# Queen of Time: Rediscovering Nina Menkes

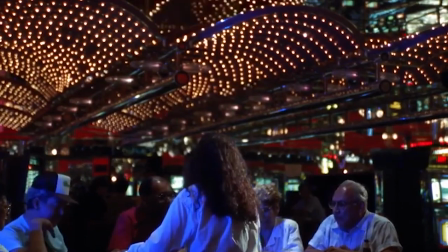Each cut goes to a new shot, the still camera moves around the table.
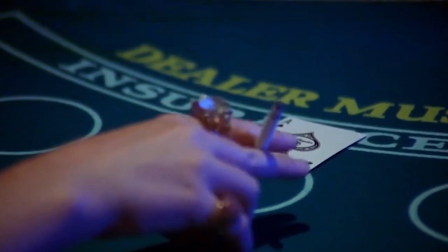There is no continuity between people or the blackjack games, but only to match action.
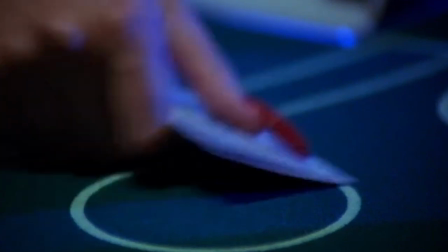With Nina Menka saying, my basic strategy was that there would never be a jump cut,
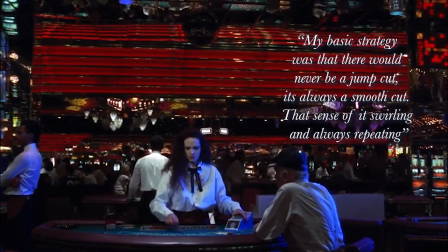it's always a smooth cut, that sense of it swirling and always repeating.
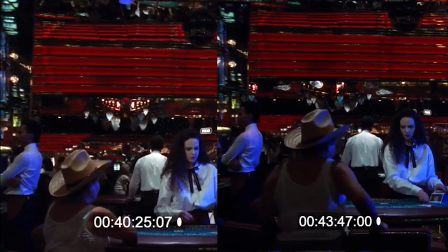Without the continuity of the games or players there's nothing emotional or romanticised for the audience to latch onto,
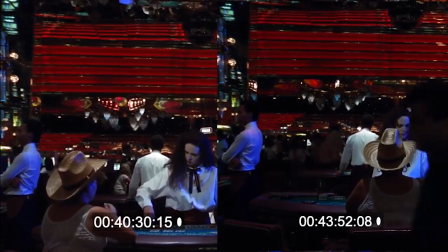except the prosaic process of the dealer's job.
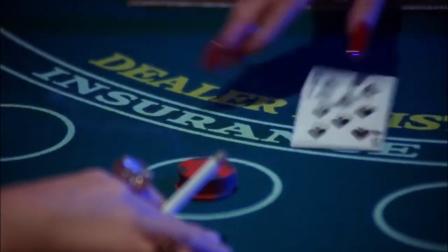Time becomes imperceptible of how many days this represents and the process of it is literally going in circles.
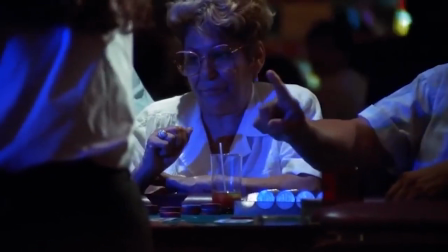We just want to escape.
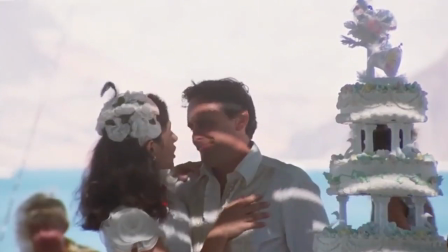This form and feeling is repeated later in a wedding between an abuser and victim, which the protagonist and us do not want to be at.
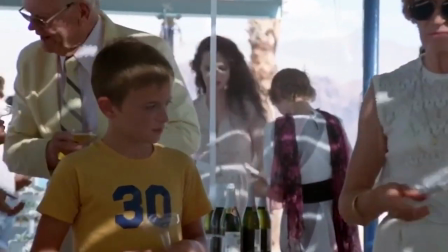The audience searches for our main character who keeps disappearing in the background,
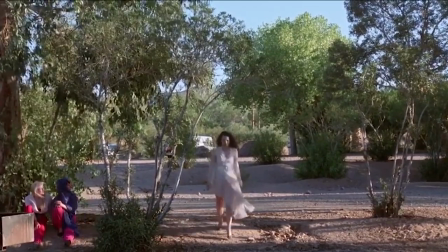only for her to leave and for us to have to return to watch.
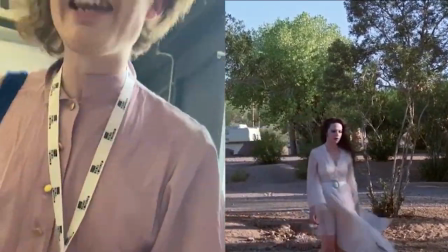Oh, you want to leave this fucking wedding? No, you can't leave this wedding.
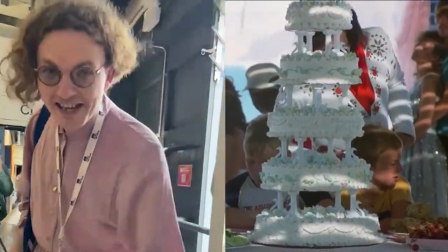You're going to stay at this fucking wedding. And wow, I loved the film. I came out raving, enthralled.
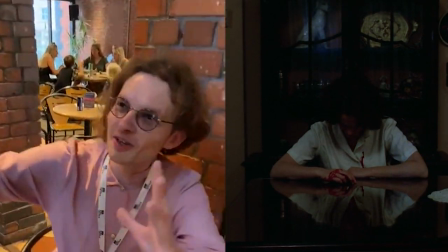It's because I saw something new. Enthralled, just as I was when I first saw John Dierman, just as Ackerman was when she first saw Godard.
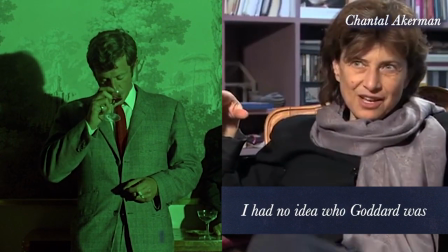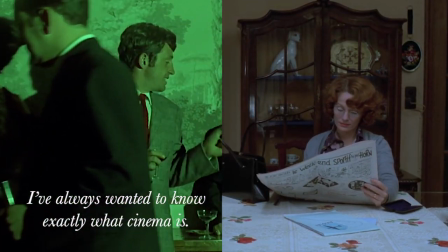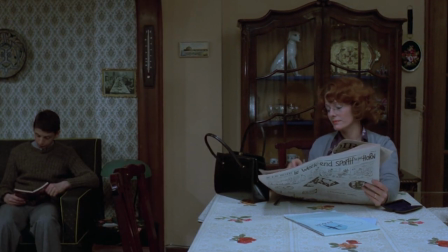A reason that some may compare these filmmakers is because of how they treated, shot and focused on female subjects.
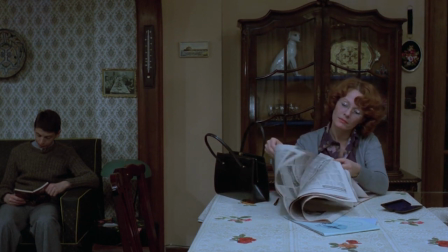Ackerman didn't want to be labelled as a feminist filmmaker. She wished to stand on her own.
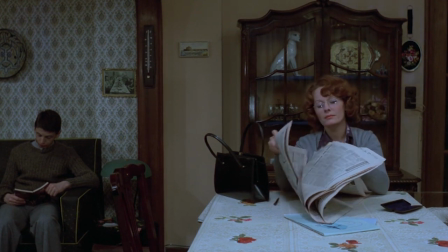But she wouldn't deny the political presence in her films. And Menke's...
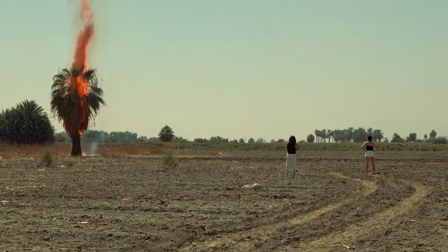I never set out to be a political filmmaker and I never set out to be a feminist filmmaker. I set out to express my inner world. And when I expressed my inner world, I noticed how political my films were.
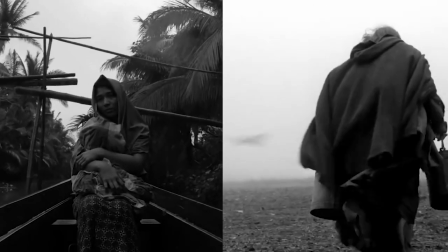This comparison between the two filmmakers who share similarities is probably one of the reasons Ackerman rejected labels.
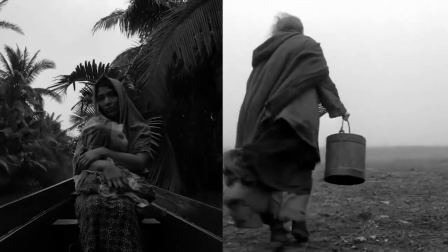You would not say Lav Diaz is a subpar tar,
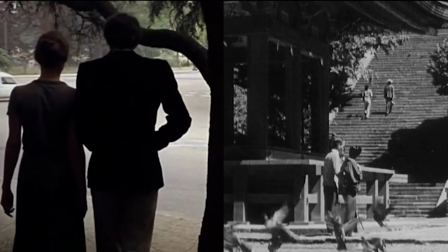or Hanneke is a subpar Bresson, or Bresson a subpar Ozu, despite similar techniques or politics.
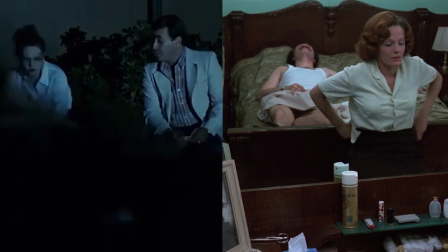You would not compare men in a way to denigrate. Importantly, the same writer I linked Ackerman and Menkes,
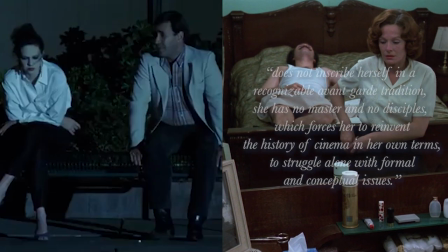Berenice Rinald, said Menkes does not inscribe herself in a recognisable avant-garde tradition.
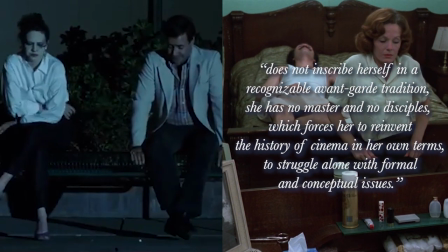She has no master and no disciples,
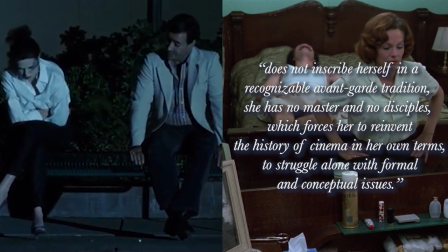which forces her to reinvent the history of cinema in her own terms, to struggle alone with formal and conceptual issues.
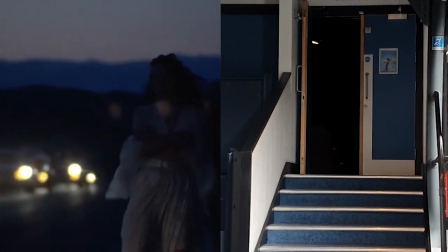One filmmaker is not better than the other. They're both sublime, both different.
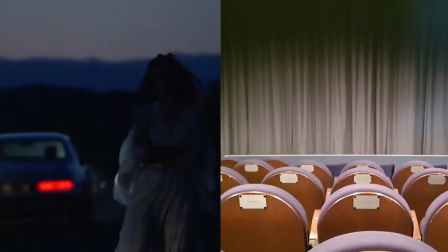I don't mind returning to the screen to rediscover.